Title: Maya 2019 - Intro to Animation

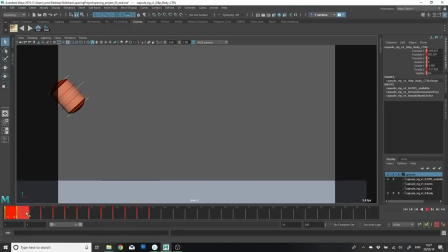16:21 We'll shift and select our keys, and we will drag on the leftmost triangle of the selection to scale our keys up to about frame 25. We'll then right-click and hit snap, so this will put all of the keys on a whole frame. Maya can have keys with decimal points, which is really not what we want.
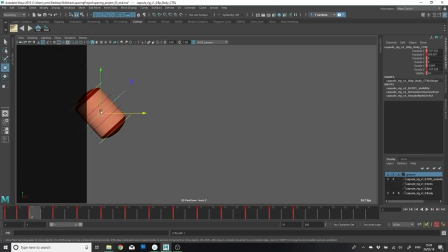16:43 Now let's create the spacing for every new in-between that we've just created using the Translate and the Rotate tool.
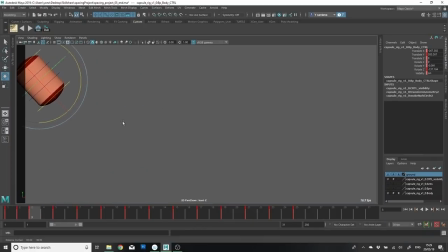16:51 Always focus on scrubbing between the previous and following keyframe to choose where you're going to position your new breakdown key. Here we're going to follow 2 simple rules. The first to create a clear arc as the capsule moves,
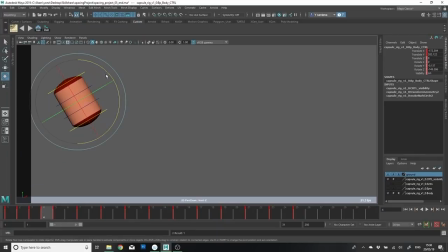17:08 and the second to make the spacing at the top of the arc closer together, so that the spacing will be closer together at the top of the arc, and it will be further apart as it drops down or comes up.
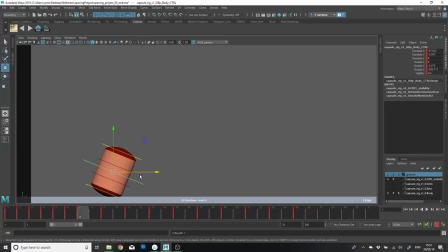If we focus on the area where the capsule impacts and changes direction, just by choosing if the rotation favors the previous frame or the following frame of the impact, we can change how the animation feels.
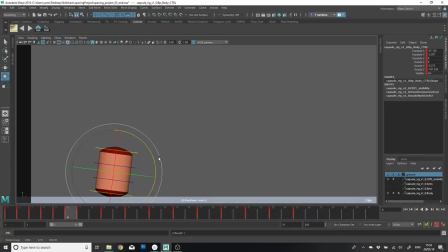17:46 To me, it looks like if when the capsule is bouncing and we favor the previous frame, it is actually bouncing mechanically. And if I rotate it so that it favors the following frame, it almost feels to me like the character has control over its own movement.
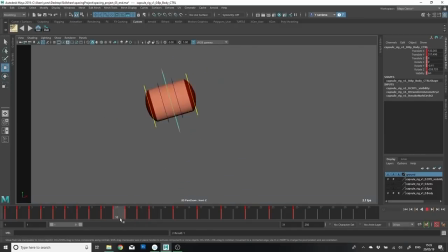18:05 When we're going out of a bounce, the spacing gets smaller as we go up. We'll repeat the process for the next few bounces.
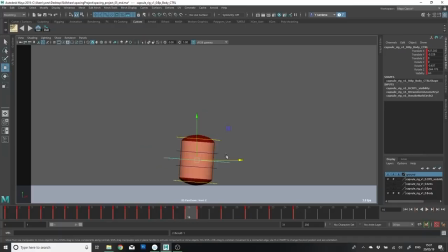18:15 Our process is to go in between the poses and move across the screen.
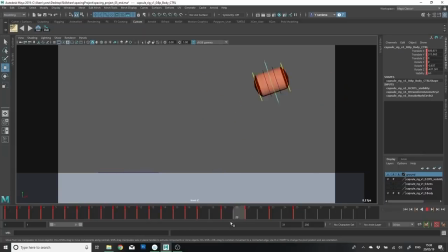18:20 We have to train our eye to see the motion as we go scrubbing through the timeline,
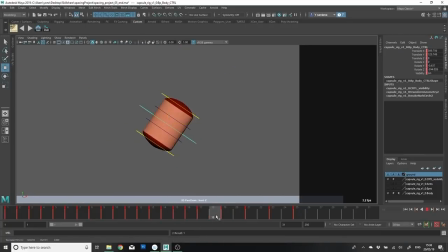18:26 and working between pose to pose, it's important to not place our breakdowns right in the middle of the two frames, but favor one or the other. Now that you've refined the changes of direction with the impact and the loss of momentum at the top of the arc,
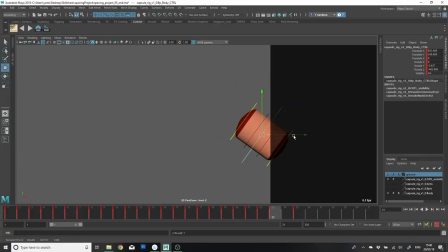18:41 we can continue to go forward and polish those arcs up.
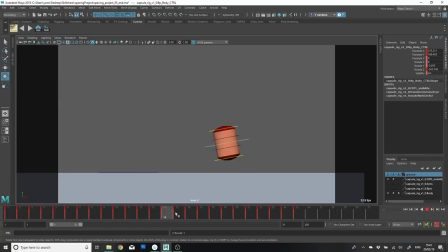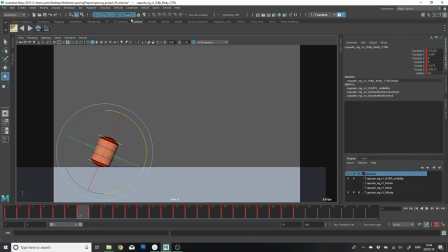18:53 To refine the arcs, we can go into the animation toolset and in the menu choose Visualize Editable Motion Trail. And that will create a spline that will show the keys that we have created connected by a spline.
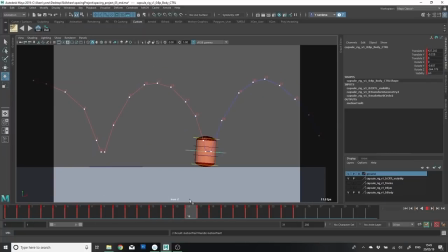19:09 Now we can visually edit our arcs into a smoother parabolic shape, but I always recommend never to do this right from the beginning. When you tend to visualize the arc, you tend to work slower because you're trying to make a smooth arc, and this can very easily change when you're adding many keyframes, so keep working loose at the beginning.
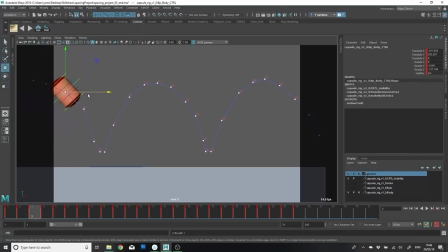19:31 You can use the spline to orient the direction of your capsule to follow along to improve its rotations. Even while editing, I'll add new in-between frames, in this case on frame 10,
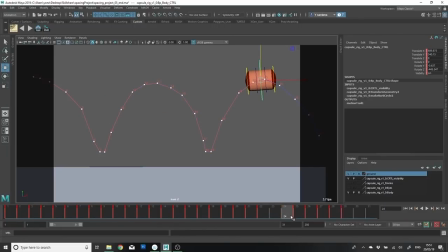19:47 and two more frames around frames 23 and 25.
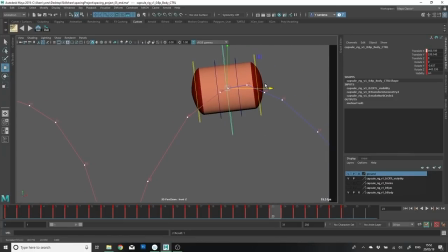19:52 I'll adjust the spacing later in the graph editor, but sometimes I just need a few more keyframes to help describe the arc better.
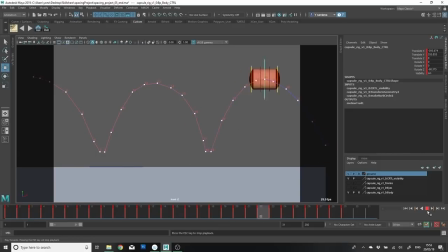20:01 You can select the editable motion trail by clicking and dragging on the viewport and selecting the spline, and choose backspace to delete it.
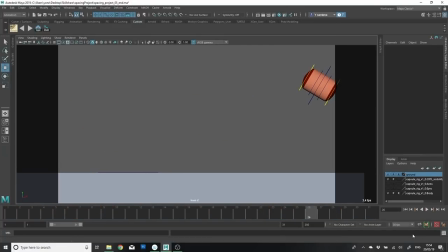20:09 Now, after you've added enough keys and smoothed out the arcs, either play back or play blast your animation and have a look to see how it looks. After we've finished this very detailed blocking pass, I'd consider it's a good time to start polishing our animation and go into the graph editor.